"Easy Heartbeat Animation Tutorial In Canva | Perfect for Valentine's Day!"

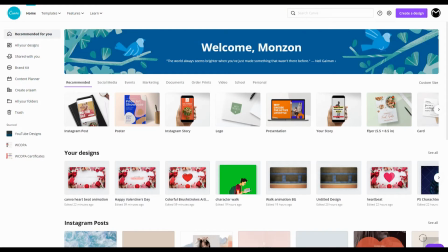So for you lovers, your romantics,
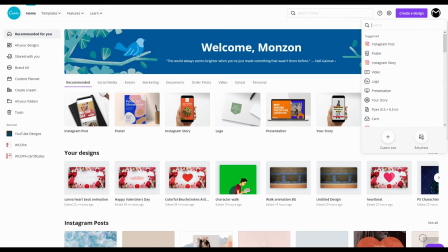we're gonna create this custom heartbeat by starting with dimensions 19 by 1080.
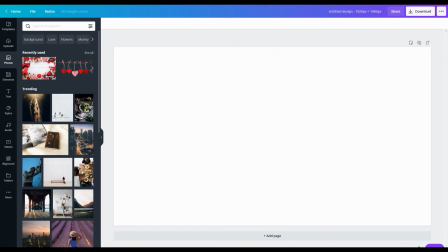And the first thing we want to do is find a background, you know, with the Valentine theme.
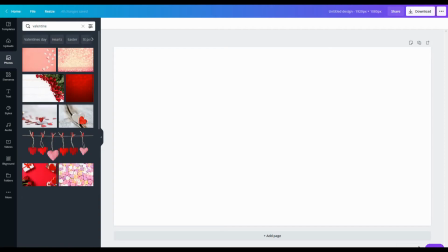I simply typed Valentine. And you get all these different types of backgrounds.
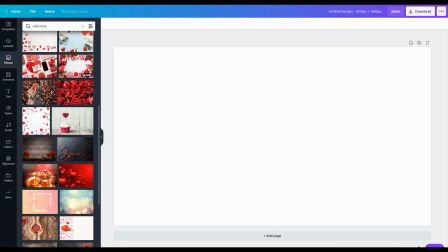So choose one that you like. I chose this one for this demonstration.
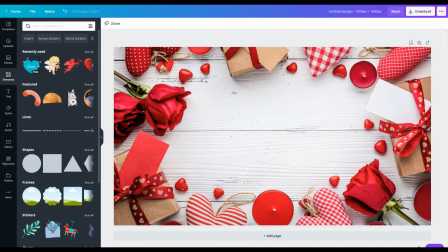Then we're gonna head over to Elements. And you want to type in Valentine again, or even heart.
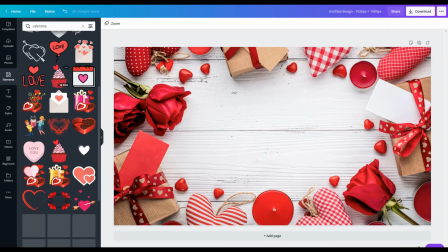But I find with Valentine, it gives you all these other elements you might wanna throw into this,
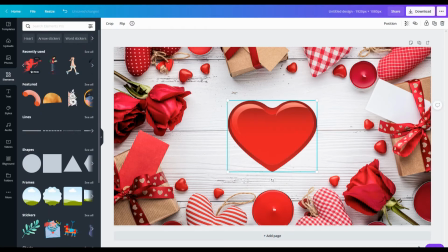but I'm gonna keep it simple and use this heart element because I liked that it had this nice shading on it, mimicking some lighting, looking 3D as well. So I really like this element for this animation.
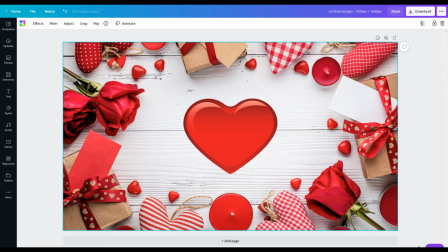Next, we want to animate the heart. So we're gonna click out of the workspace to trigger the animation feature here.
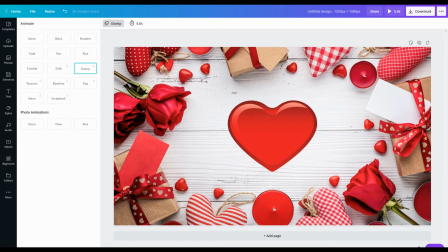At the top left corner, we're gonna click that. Now it's up to you on the type of animation you want. You can either use stomp or pop. I like the way pop looks. It's a bit more over-exaggerated and it has a nice effect on it.
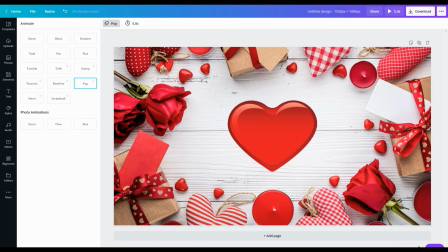So I'm gonna leave it at that. And then I'm gonna change the timing to 1.3. Now for you, this may vary because depending if you're going to use audio like I did,
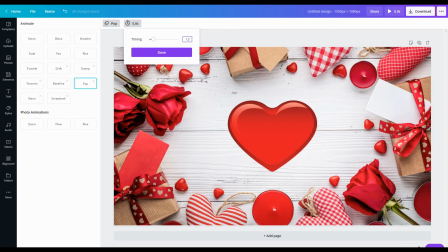the timing, I worked it out to 1.3 seconds. So it times it with the heartbeat.
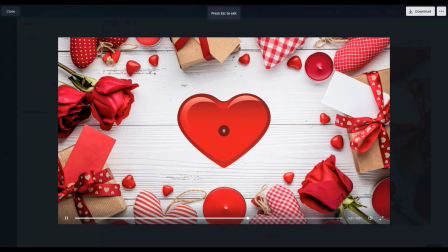Fire just to quickly preview this. You see how it's just got that one heartbeat.
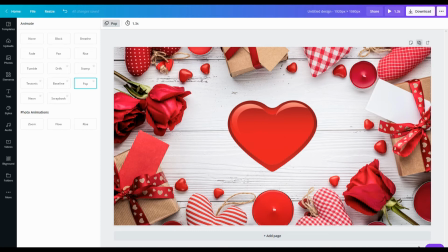So what you're gonna do now is just go to the right here, duplicate the page,
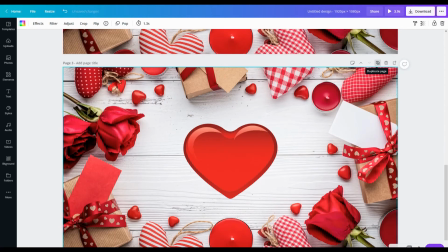and I'm gonna duplicate this until I get to about 10 seconds. That's 10.4 seconds.
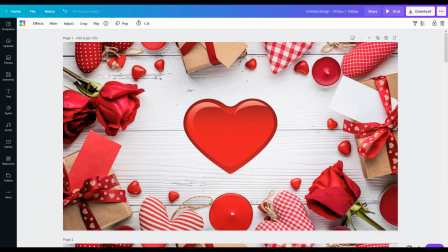So if I preview this now,
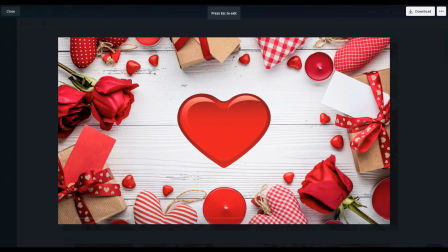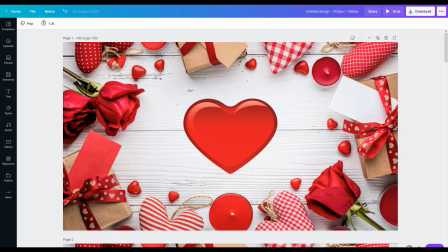yeah, so it just repeats and it creates that heartbeat momentum. Now I'm gonna bring in the actual heartbeat sound.
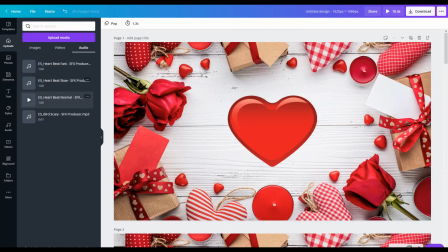And this is from Epidemic Sound. It's just called Heartbeat Normal SFX if you wanna search for it. You can hear it now. So now when I preview this,
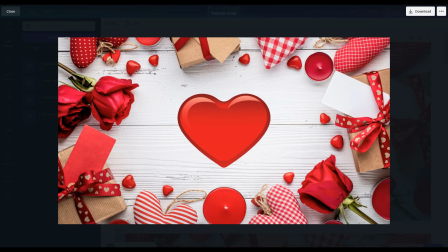you see the timing fits perfectly only because I fiddled with it to figure out the timing. So typically you would just export this and you're done. But as you saw in the demonstration, I added some text and I'm just going to show you quickly how I did that.
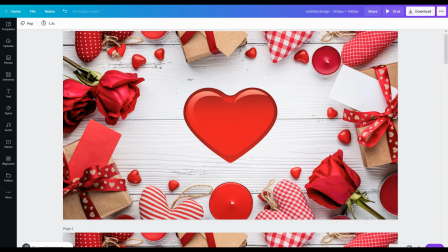So before we can add the text, we want to export this as a video. So we're going to go to the right and click on download. Make sure MP4 video is selected. And we're gonna click on download.
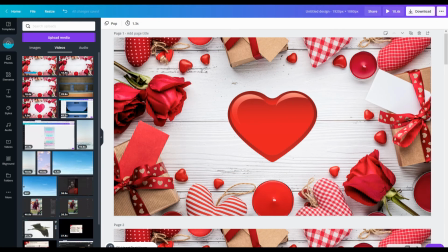Now, once it's exported, you're gonna re-upload it back to your folder so that we can add some text on top of it.
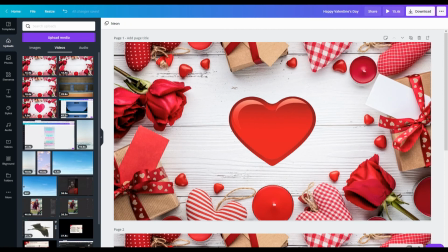So now you bring that file into the scene. And then the next step obviously is to lay down the text. And I've already done this, but the way I wanted to show you, I don't know if you got my quick tip the other day,
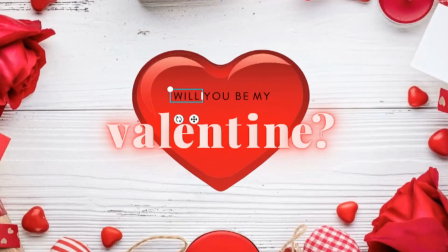but one of the things you could do to take advantage of the animation features regarding text is you divide up your text to groups of two, groups of three, and the effect will vary.